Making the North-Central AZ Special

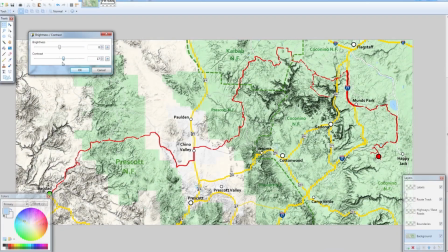(16:27)
So I'll do a few color tweaks here and there just to help make the terrain pop a little bit more, and then I'll be done.
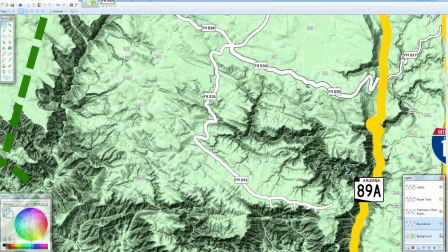(16:33)
So I'll drag that map that I just created, bring it back into the video editor and put it in place.
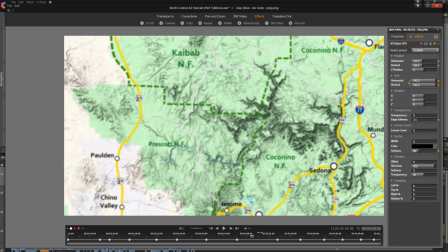(16:39)
So I'll do some animation, some 3D moving around of the camera just to show the route as a whole,
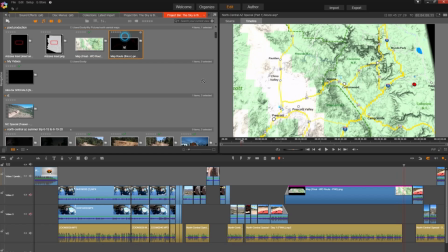(16:46)
and then kind of punch in and follow along as I go. And then once that's done, I'll just drop the route on top of that,
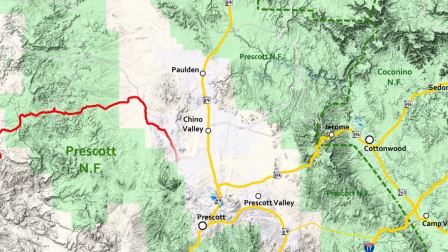(16:52)
and it very quickly becomes an image that I think looks really nice and hopefully is helpful to the viewers to understand where exactly I'm at.
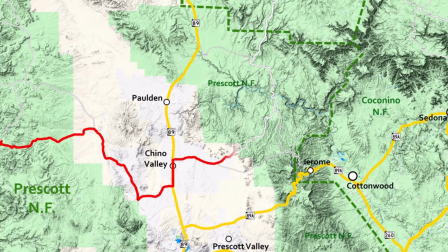(17:00)
So luckily I only have to create the map once per trip. It is definitely a tedious process, but I think it adds something to the video that wouldn't be there otherwise. Is this way of doing it completely necessary? Well, I don't know.
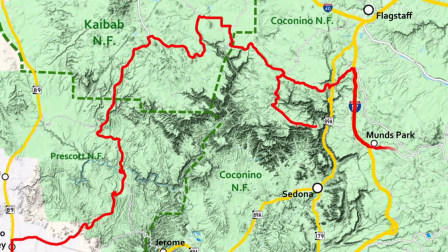(17:16)
It's just my way of doing it, and I think it looks really nice in the finished product. So with all of that now done, pretty much the second to last thing is to start polishing up the rough cut. This will be the point where I add in the music and do some final touches, really just to get the video where I want it to be. So in the months leading up to the trip, or even after the trip,
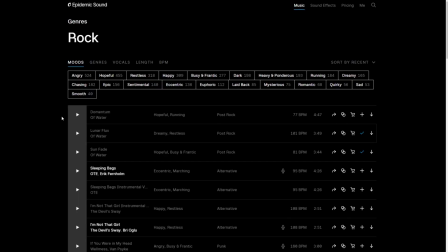(17:37)
I'll just peruse their online library of tracks and just start picking out ones that I like that would fit into the video series.
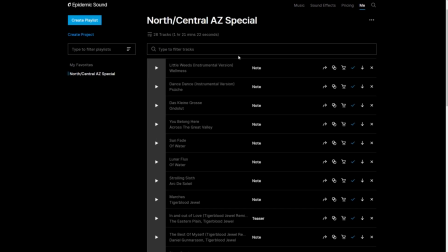(17:45)
So those will all be stored in a playlist, and then when I'm ready for this step, I'll just come into here and download all of the tracks individually,
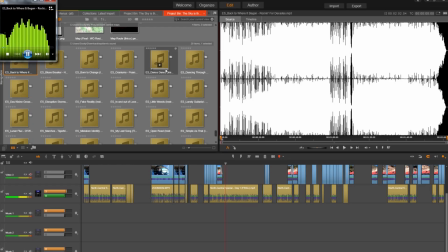(17:53)
take them into the editor, and then I'm now able to start playing around with the music.
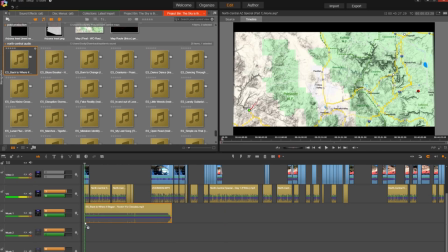(17:58)
So then what I'll just start doing is I'll start plopping some tracks in. I have an idea of what kind of sound I want to use during which parts of the video.
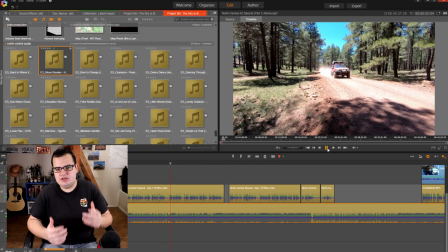(18:09)
And for me, the music is really kind of a tool to help set the pacing and set the mood of the video.
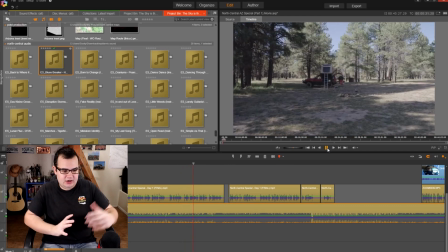(18:15)
So if there's a preview section or something, I want it to be kind of high energy, fast paced.
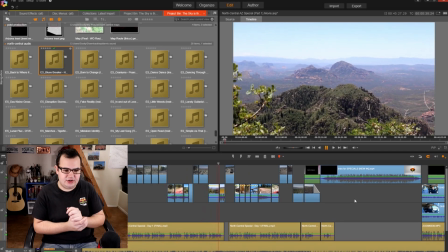(18:22)
If I'm slowing down to look at a mine or talking about the history, I want some kind of slower paced, reminiscent track, maybe with like a little bit of a different feel to it. So this is, again, a subjective process, and a lot of people have different opinions on music. Some people would rather it just be ambient noise. Some people like the music. For me, like I said, I like to use it as a tool to help move the video along.
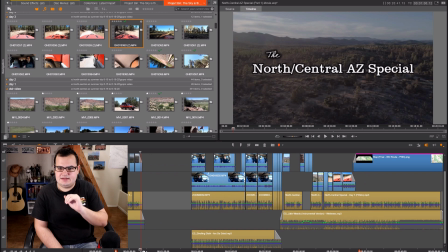(18:48)
So I've just gone through and kind of placed the tracks in the location I want,
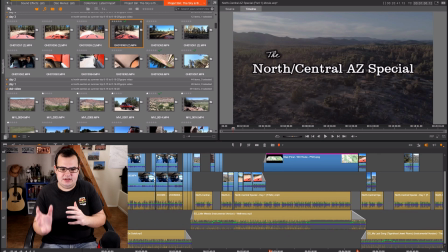(18:53)
kind of all the different scene changes and different moments in the video. And for me, a lot of the music is used to cover up boring sounds that you wouldn't want to hear anyways. A lot of the footage I end up getting is just wind noise. If the GoPro's up on the Jeep, it's just getting blasted by wind. Occasionally it'll just be my Jeep rattling. So there's really, while there is some ambient noise I do use in the videos, for the most part it's just covered up by the music anyways, because I feel like that's a much better product.
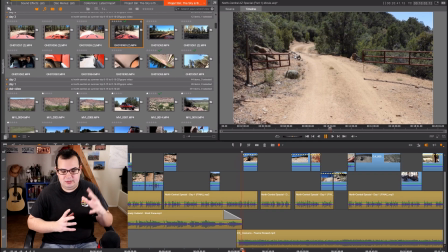(19:25)
So you can see, for example, what I'm talking about. If I play the track with just music, no voiceover, it sounds pretty good. The music fits the scene, it fits the mood that I'm really trying to portray.
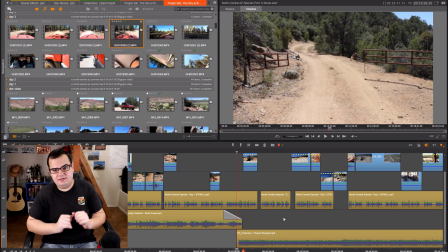(19:42) Now if I were to turn the music off, turn the voiceover on, turn
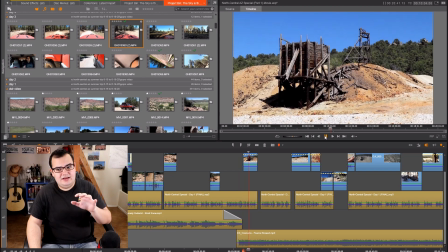(19:48) all of the ambient audio on, and arrived at the impressive mine ruins.
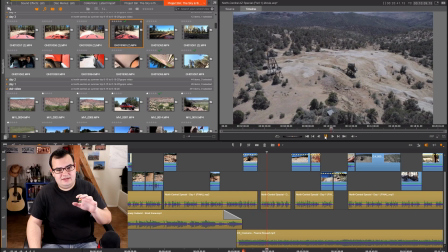(19:54) Perched near the top of, it doesn't sound as good to me, you know.
The wind noise is distracting, and while the voiceover is good, it just really, I feel like it's elevated by the music. So that's why I like to do it the way I do.
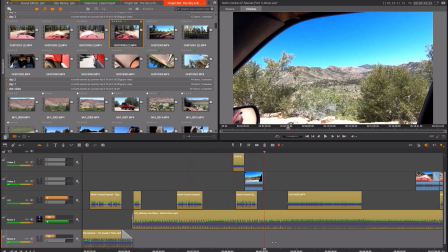(20:08)
So after going through the 20 minutes of video, I'll get all the tracks in place, and then I'll go through and just dial in all the individual audio levels.
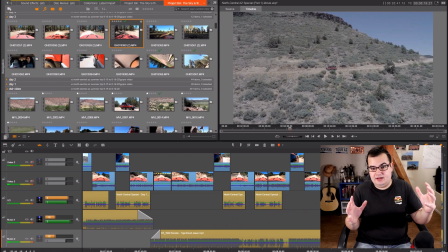(20:17)
So if there's a lull in the voiceover, you know, if it's spaced out,
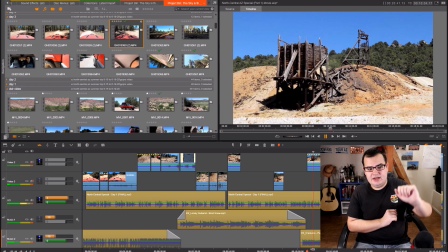(20:22)
some ambient noise, I'll turn the music up a little bit, and then when I get back to talking, I'll turn it back down.
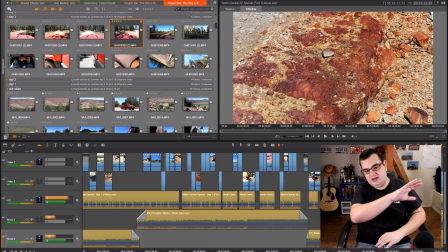(20:27)
So I'll go through the entire project,
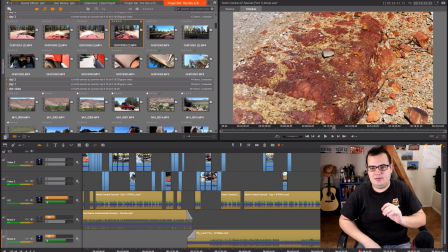(20:29)
get all those levels kind of tweaked to the right point, and then it's pretty much ready to go.